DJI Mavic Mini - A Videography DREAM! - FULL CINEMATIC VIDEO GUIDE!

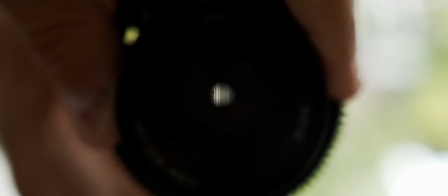(4:14)
Usually with a normal camera or a drone like the Mavic 2 Pro, you can stop the aperture down to reduce the amount of light that hits the sensor,
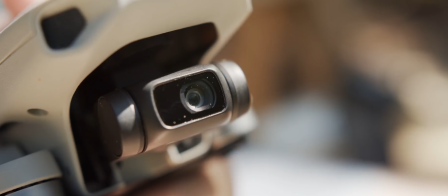(4:21)
which means you can achieve the right shutter speed and ISO and have that awesome looking footage. But you can't do that with the Mavic Mini because the aperture is fixed at 2.8, so there's only really one option available to you.
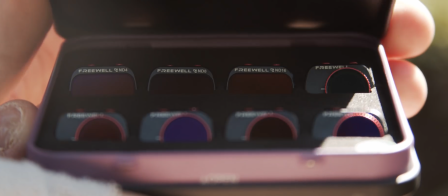(4:31)
You'll need a set of ND filters, like these that I've been sent by Freewell Gear. ND filters reduce the amount of light that goes through the lens and to the sensor,
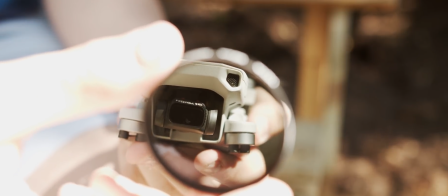(4:40)
meaning it'll be easy to achieve the buttery looking footage, so you won't have to compromise the motion in order to get the correct exposure.
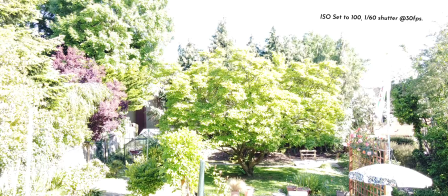(4:46)
Without an ND filter, daylight shots will look like this if we follow the shutter speed rule. But to expose it correctly, it'll be way too choppy.
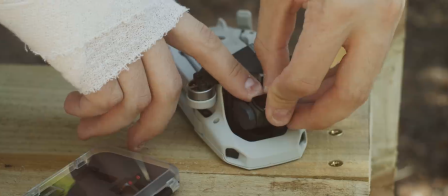(4:58)
But with the ND filter installed, the footage with the shutter speed rule looks like this.
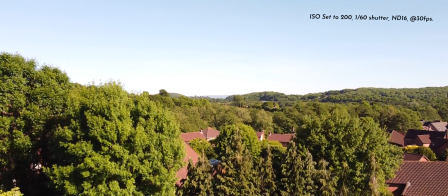(5:03)
It's a subtle difference and not everyone will notice, but one of the Mavic 2 Pro's exceptional features is its ability to stop the aperture down all the way to f16, which will allow you to shoot in basically any conditions without adding an ND filter on top.
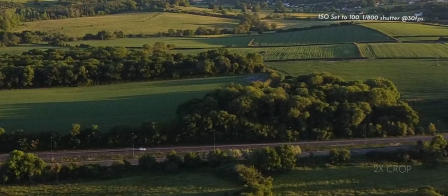(5:17)
So if you want to get the most out of this drone and have your shutter speed perfectly match footage shot in different lighting or by a different camera,
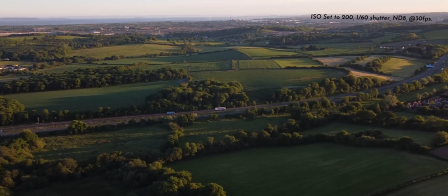(5:22)
that's how easy it is, and the benefits are exponentially greater than the cost of the ND filters. One of the more simple settings to play with that has sort of always been on the drone, but is something that I barely ever took a notice of because it's kind of hidden in the menus,
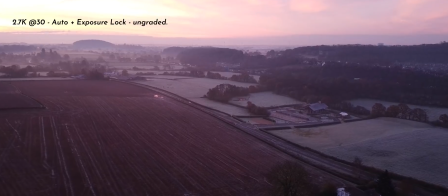(5:35)
is the white balance setting. Left in auto mode, camera moves can change the color temperature chosen by the drone.
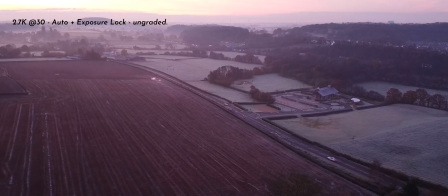(5:41)
Even a simple pan can change the temperature mid-shot, which is something you should really try and avoid.
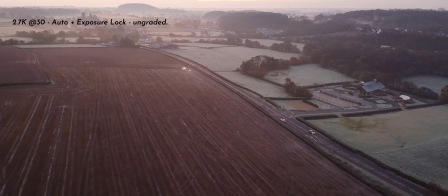(5:46)
By just flicking it to manual control and then choosing a temperature that looks right to you,
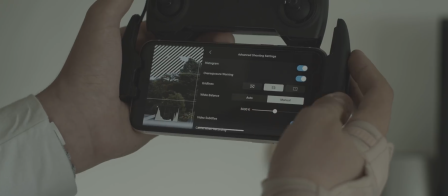(5:50)
a shot can be elevated to a whole new level where the viewer's focus is on the subject of the shot and not the color changes.
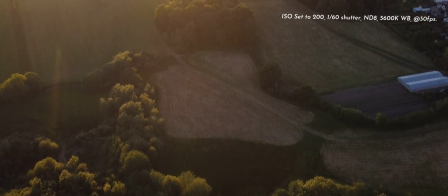(5:56)
Because I only use the Mavic Mini in daylight, I tend to leave the white balance at 5600 Kelvin, which is something that a little bit of color grading can correct if it is set wrong. It's just a lot nicer to have it in manual mode, so you know those color temperatures won't be changing mid-shot, because correcting that in post is a very hard thing to do.
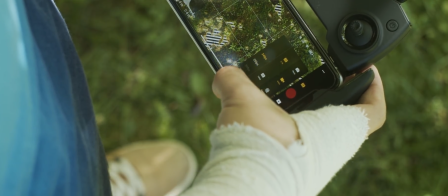(6:13)
This new update also added 24 frames per second shooting capabilities, which is something that a lot of people wanted.
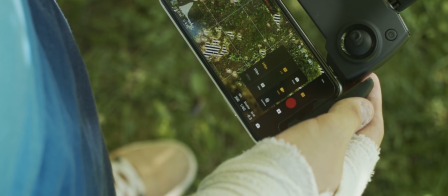(6:19)
But personally, I won't be using it, and I don't think you should either.
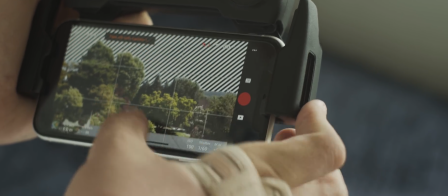(6:22)
You see, 24 frames per second is awesome, and you'd think I'd be using it considering I shoot everything at 24 on every camera,
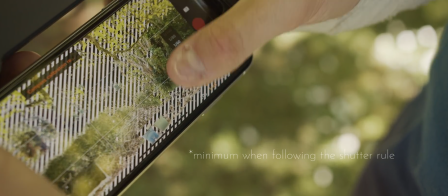(6:28)
but the minimum shutter speed available is a 50th of a second. So every second or two there'll be a minor jitter, as 50 doesn't divide by 24. Now it's only a minor thing and it may not appear at all,
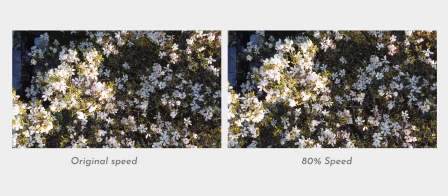(6:40)
but for me I prefer to shoot at 30 frames a second and play back at 80% speed, which then makes it 24.
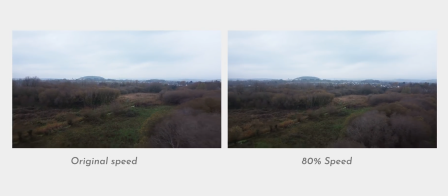(6:47)
That way, not only does the speed match perfectly with the shutter speed, but it also creates a hyper-realistic look similar to that of music videos,
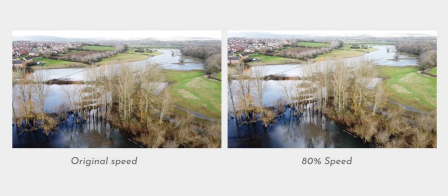(6:54)
which is something Tom Scott really explains quite well in a video of his that I'll link down below.
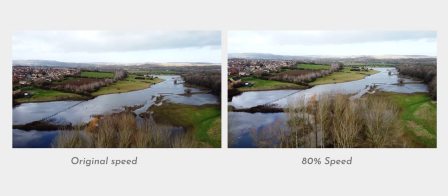(6:59)
And honestly, this isn't a bad practice either. DJI's slow motion codecs for this drone aren't great,
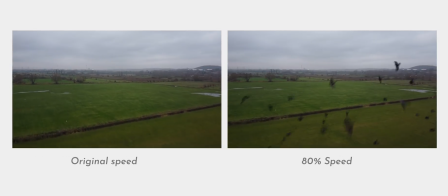(7:04)
so making full use of DJI's highest available resolution and slowest flight modes can look great if you're going for that kind of look.
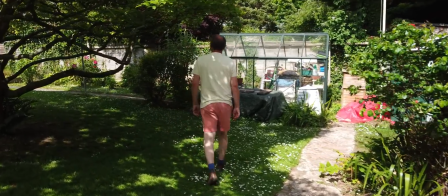(7:11)
Now obviously that's subjective, but in my experience it's been something that I've preferred the results from.
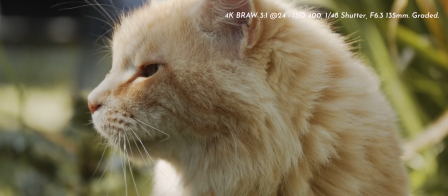(7:16)
Now don't get me wrong, 24 frames per second is a nice option to have, particularly when the subject of a shot needs to be shown in real-time speed.
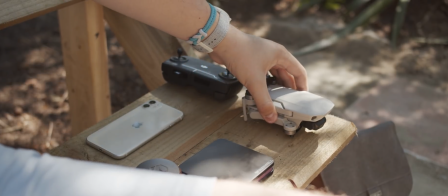(7:24)
At the end of the day, the added choice is great, and it's up to you which one you use. But you see, that's the best part of this new update.
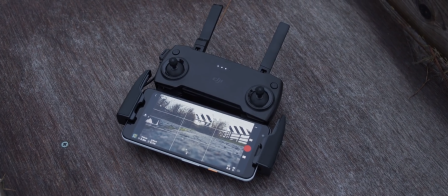(7:32)
It lets you choose. You're not relying on the white balance to stay the same. You don't have to move the camera, set the exposure lock, and then shoot your shot.
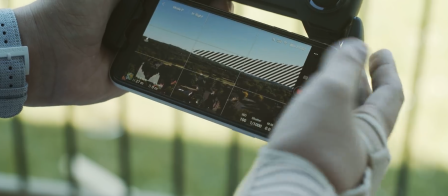(7:39)
You can do it yourself and get it right the first time. It's gone from acceptably good video, but not outstanding,
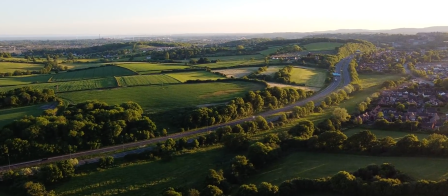(7:45)
to actually outstanding video for its price and size, particularly if you have some ND filters on hand.
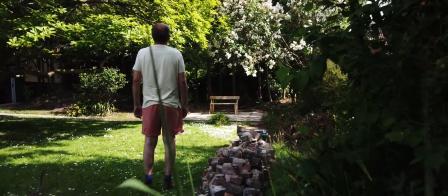(7:52)
After everything that they've added to this drone, all that remains is knowing the best shooting methods.
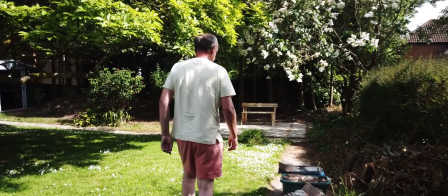(7:56)
Thanks to this new update, the possibilities of shooting video with this drone are just incredible.
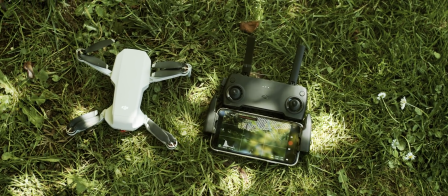(8:02)
It's become the videography tool for everyone, so if you are thinking of buying one, then now more than ever is the time to do it.